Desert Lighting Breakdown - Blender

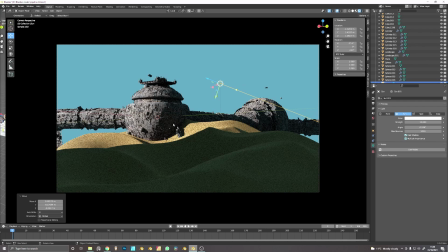[3:58]
You'll notice here that as I go across, I have a really big black shadow, and that's because I've put this thing here,
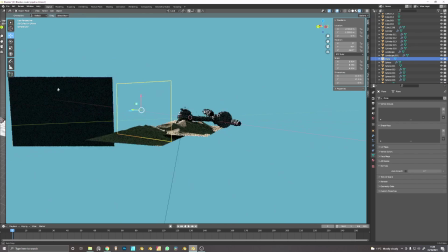[4:06]
which I sometimes use in scenarios like this to try and create more shadow,
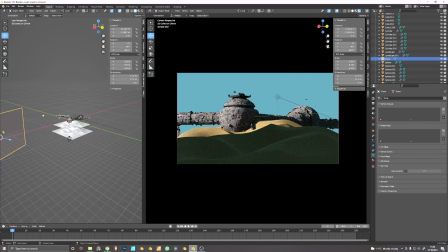[4:13]
like in places where it shouldn't necessarily be. But if we go to here, we can start having a play with like
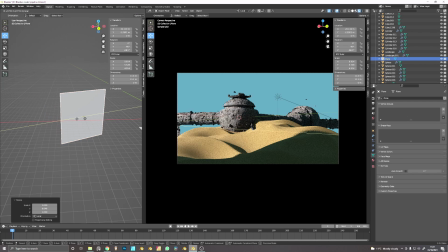[4:21]
size of that, and that will start affecting kind of where those shadows are and that kind of thing.
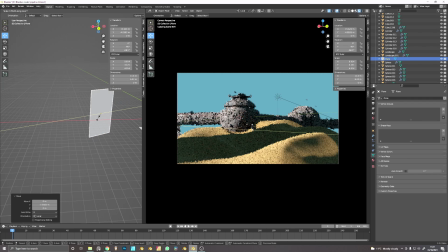[4:26]
Sometimes worth doing, if you want that feeling of like, oh, there's maybe a building to the left or something like that. I don't think I ended up using it in the end, but yeah, that's something that I do use occasionally.
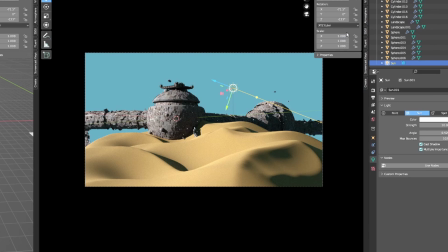[4:41]
So yeah, if we go back to our sunlight, rotate that a little bit.
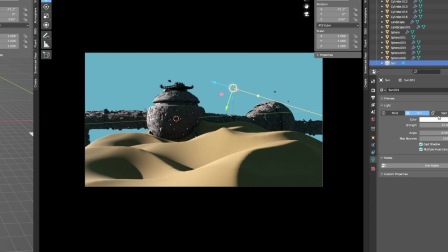[4:47]
Another thing worth noting as well, that as the sun goes down, it often gets warmer in color temperature. It kind of gets more orange, so that's definitely something I would have a play with.
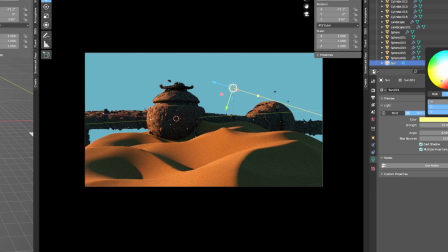[4:56]
You can go really far with it if you want it to be a little bit crazy, but I tend to just keep it around there. And again, as the angle gets closer to sort of 90 degrees,
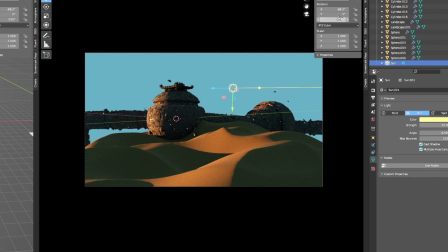[5:12]
yeah, you can sort of start warming that up a little bit more. It just depends how magical you want it to feel.
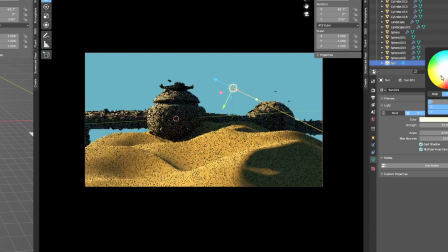[5:23]
Just something to have a play with. It will make a big difference to your scene in terms of the general color. Probably something that you'll edit a little bit later on anyway, if you're into Photoshop or something like that. But I don't think this is a million miles away from where we were when we were using a physical atmosphere.
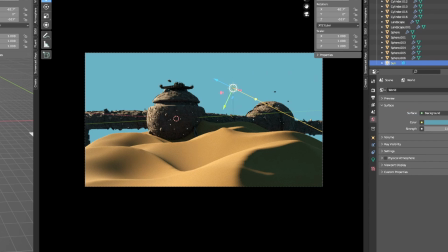[5:39]
If we do want to fill in these shadows a little bit more, that's just a case of coming over to our world preferences and turning up the surface color on the background.
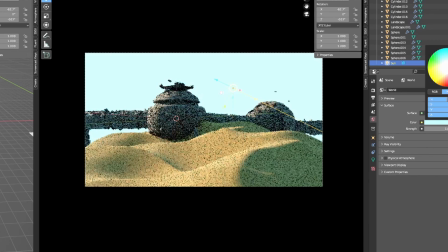[5:50]
So we can either do that by in the brightness like that. You see, like, these shadows are filling in a little bit more, or we can up it like that. But yeah, it's just something that's worth sort of playing with, really. What I tend to do though after this anyway at this point is
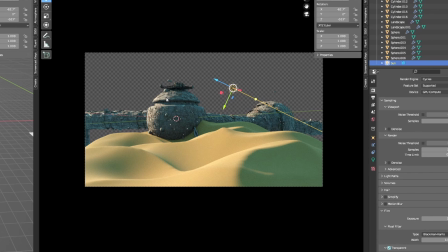[6:11]
make the background transparent, so that I can, in Photoshop or Procreate, I can just put in a sky in the background, which yeah, just means you got a lot more latitude. You can find sky images all over the place. I just bought a pack from photobash.com.
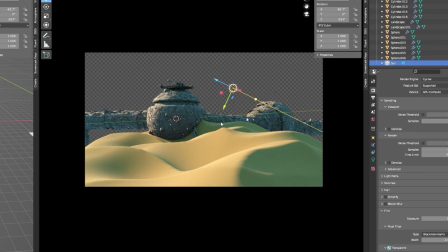[6:30]
They're wicked. I use them all the time. Or you can just, render it out here. But yeah, I think that's essentially like what I'm looking to do. What I would probably do again in Photoshop is just start sort of taking out some of the contrast from these further points of the model,
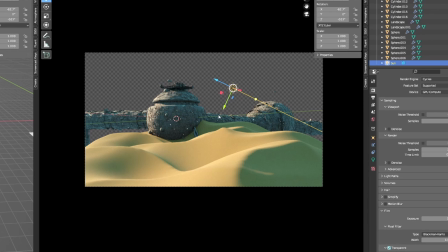[6:48]
or even the whole of this bit, just to make it feel like there's some atmosphere in between us and the model.
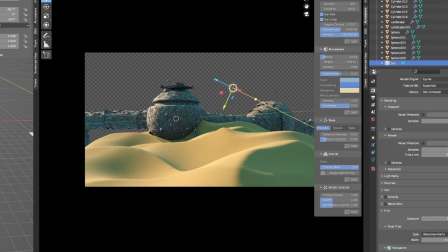[6:55]
You can actually do that automatically in physical atmosphere.
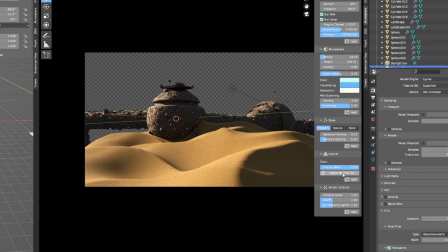[7:00]
You've got this section here, is toggle material fog, and that will see it's just taken out that contrast there, just to make it feel like it's a little bit further away. And then you can turn up distance as well if you want things to feel like they're really far away.
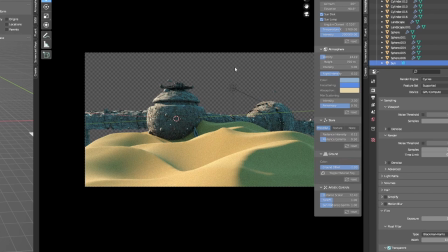[7:18]
Yeah, just something worth playing with. But yeah, little quick breakdown there. Hope that's useful. I know I've covered a lot of that stuff in other videos before, but hopefully this is just a little bit more condensed. Any other questions regarding this stuff, fire away.
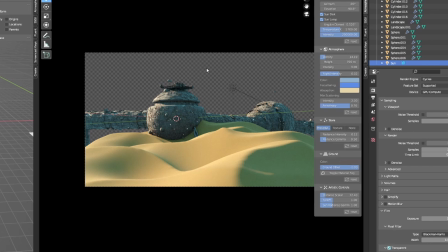[7:35]
The reason that I tend to do a lot of outdoor stuff is because it's easier to render. Like, I know a load of you guys are doing like really cool, moody sort of like nighttime scenes and stuff,
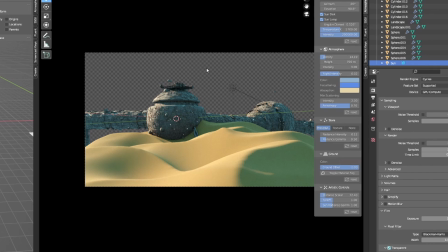[7:48]
which is great, but in cycles it's just really tough render wise. Maybe when I've got a newer computer, that would be different. But yeah, I really enjoy doing these kind of big outdoor scenes where the render times aren't crazy because the light isn't having to bounce around too much.
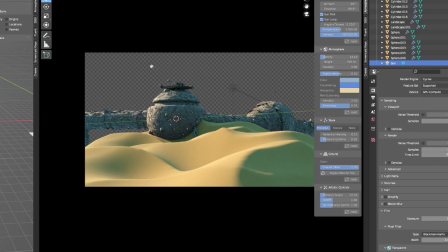[8:04]
So yeah, hope that's helpful.